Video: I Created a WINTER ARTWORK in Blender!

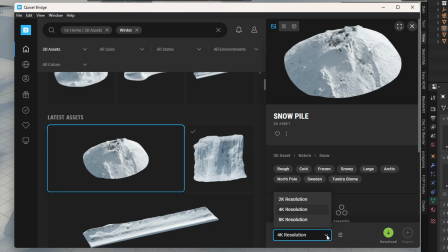[4:04]
I searched some nice snow and rock objects, but the textures are still missing when you export it to Blender.
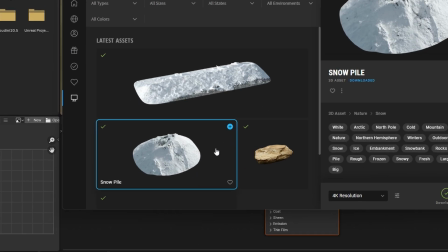[4:10]
To manually import them, you need to right-click the asset and select Go to File.
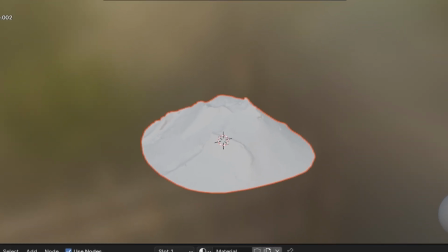[4:14]
Copy the path of the folder, and in Blender, select the object you want, go into the Shadings tab, and with the Principled BSDF active,
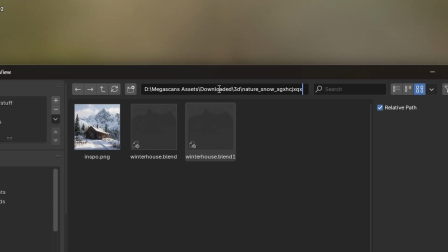[4:22]
you press Ctrl, Alt and T. Now you paste the path in you copied before to find the texture maps,
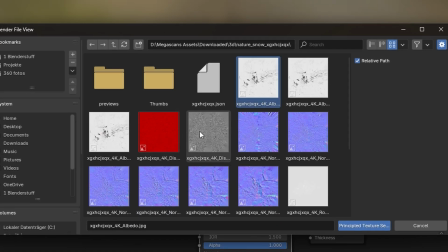[4:28]
and select all the textures you want, like normal map, diffuse, roughness, etc. After importing, Blender sets up the texture perfectly.
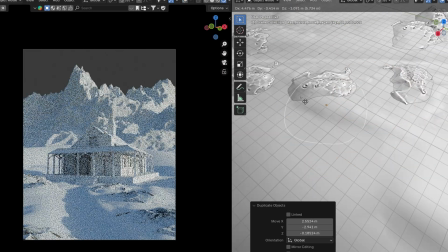[4:35]
You don't have to do anything else. I scattered these assets manually over the scene and also change the ground to a snow material.
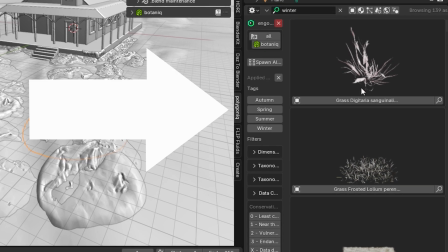[4:43]
For the trees I used the Botanic add-on, and if you haven't heard of them, it is crazy.
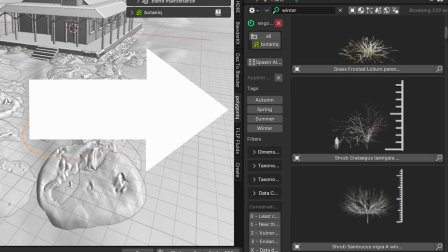[4:48]
They have the best library for vegetation elements.
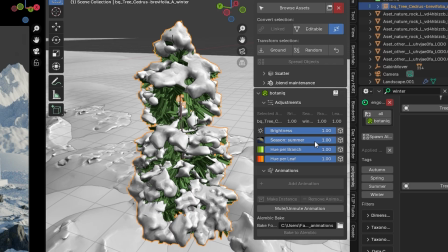[4:50]
You can adjust each tree individually, change the season of the tree, which also changes the color of the leaves and adds snow in the winter.
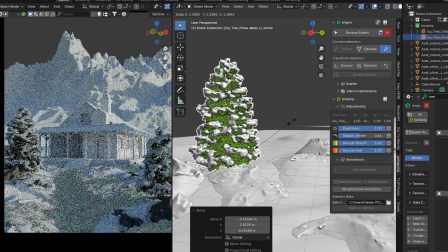[4:58]
I found some cute Christmas trees with some snow and placed them in the foreground, and I also find some different types which I manually placed in the background.
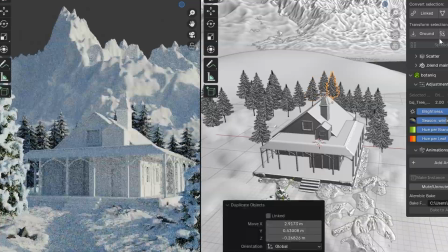[5:06]
I could have scattered them on the hill I created before, but I wanted to have some more control, so I placed them manually.
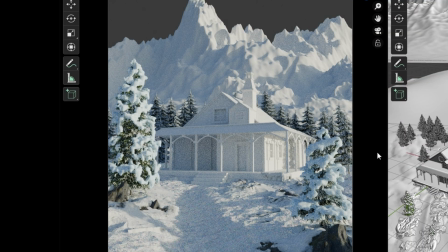[5:12]
The scene starts to come to life.
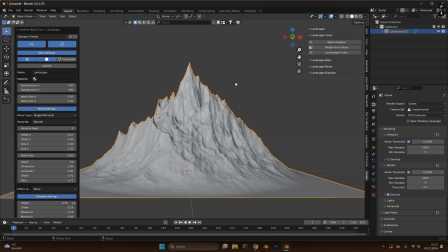[5:14]
As I told you before, I had to redo the mountains because you can go into the tool settings and select Landscape Eroder.
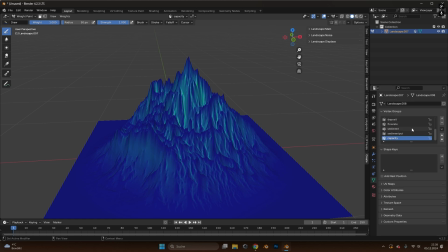[5:21]
This creates these cool weight paint layers that can help you texture the mountains with different materials such as rock and snow. All you have to do is create a material with two principal BSDFs,
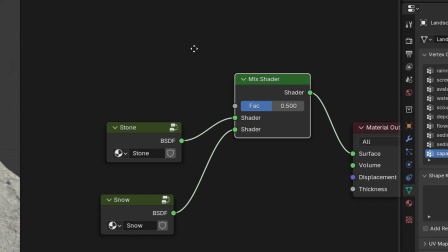[5:33]
one is the rock and one is the snow material, combine them with a mix shader node and also add an attribute node.
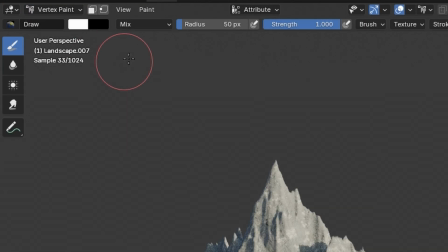[5:39]
To see that, go into the vertex paint mode and select vertex color from weight.
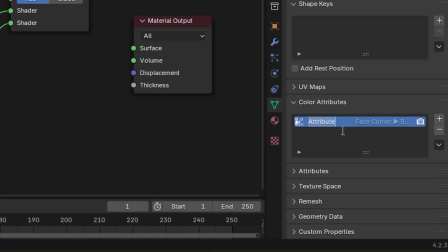[5:45]
This creates a vertex group which I called COL.
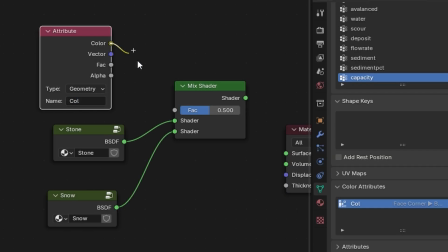[5:48]
Type the same name into the attribute node in the shader editor, add a color ramp in between,
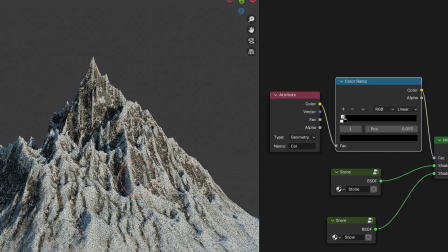[5:54]
and now you can control the snow and rock layer with the slider. This creates a realistic looking mountain texture.
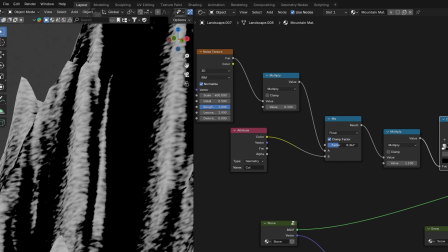[6:00]
To make the transition between the snow and the rock even better, add in a noise texture and mix it with the attribute.
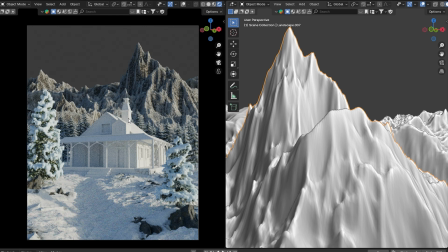[6:07]
With the mountains done, it was time to change the scene light. First I tried some HDRIs, but nothing really convinced me.
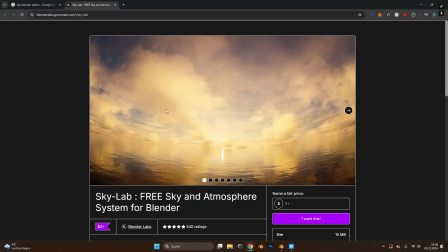[6:15]
So I looked for a sky add-on and found Skylab, which is free to download.
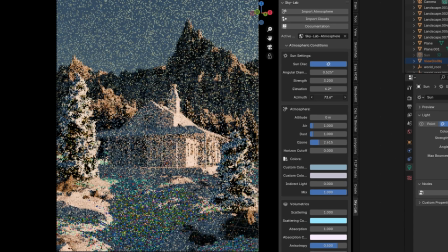[6:20]
With only pressing one button, I instantly fell in love with this add-on. It creates everything for you: the light, the atmosphere, and even clouds.
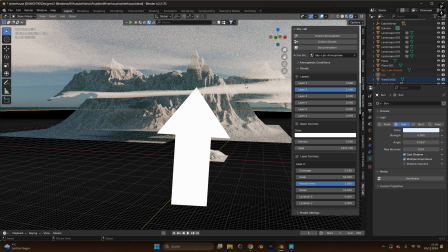[6:28]
The controls are near endless, but also super easy to adjust. I played around with it for a few minutes and I got what I wanted.
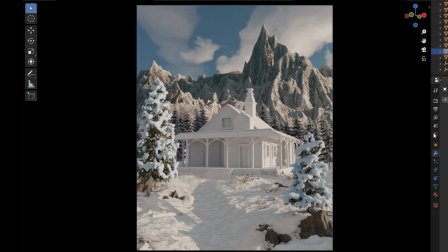[6:35]
So it was time to face the last challenge: texturing my house.
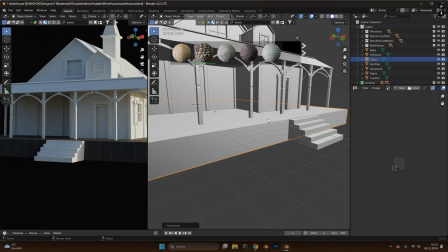[6:41]
For the base I used a stone material from the Blender Kit add-on, where you can also search for nice textures.
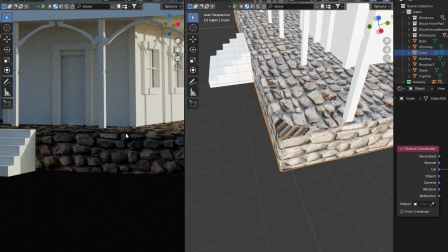[6:47]
I also used the displacement node, which gave me good realistic results, but also some artifacts.
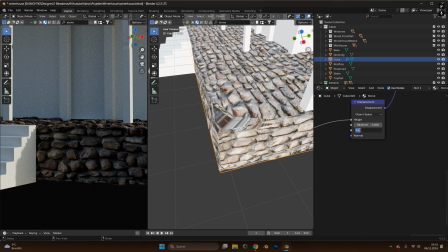[6:52]
Because I won't see them in the final render, I just left it like that.
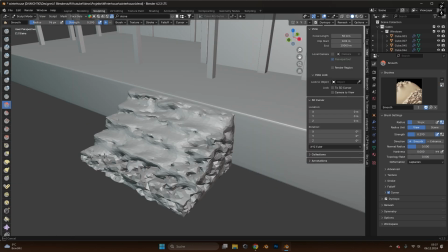[6:55]
The stairs I brought over into the sculpting tab to draw over it with a rock brush to create more realism.
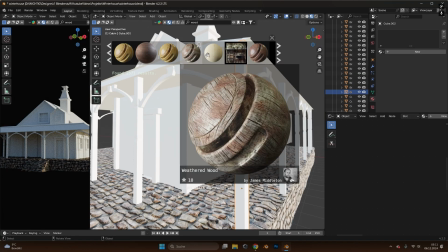[7:01]
Maybe it looks a bit trashy, but it was good enough for me. For the poles, I used a wood material and simply cube projected it onto them.
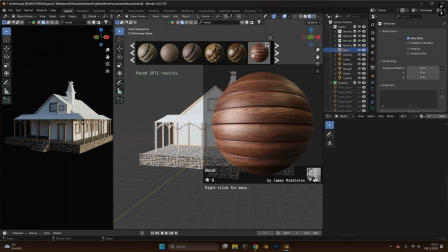[7:09]
For the house, I wanted a material with bigger logs and I settled with this one, but changed it later to that texture.
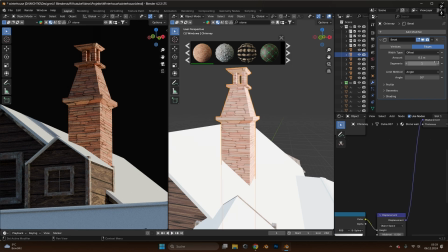[7:16]
The chimney got this brick texture, and to break the pattern a bit, I multiplied it with a noise texture and a color ramp.
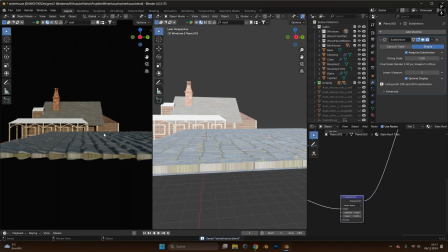[7:23]
The roof got a roof tiling texture, also with displacement, so it doesn't look so flat.
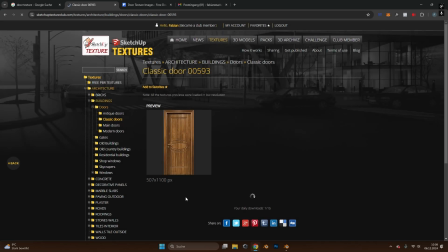[7:28]
I found a door texture online and selected the face where the door is.
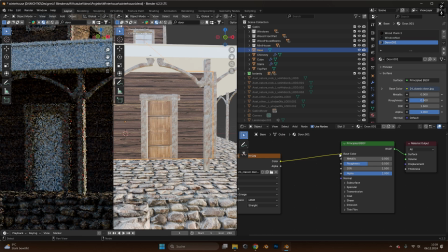[7:32]
Create a new material and hit assign, so this material is only used for the selected face.
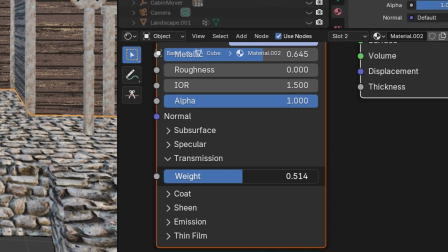[7:38]
I did the same thing with the windows, but this time I just moved the metallic and transmission slider up and added a noise texture for the roughness channel.
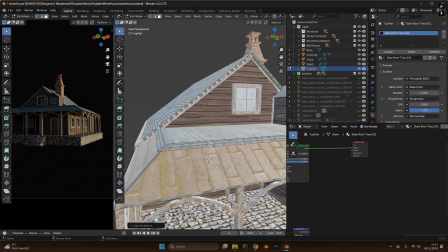[7:47]
The last thing was the middle roof, which also got the roof tile texture and some wood textures on the sides.
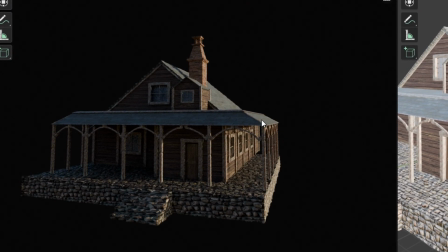[7:53]
With all that, my house texture was finally finished. And I have to say, I am super proud of this.
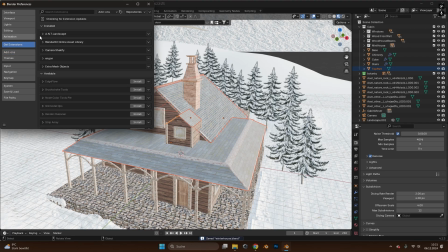[7:59]
I know it's not perfect, but it's more than enough for this scene. To create a snow layer on top of the roof, you can use the Real Snow add-on, which is built in Blender.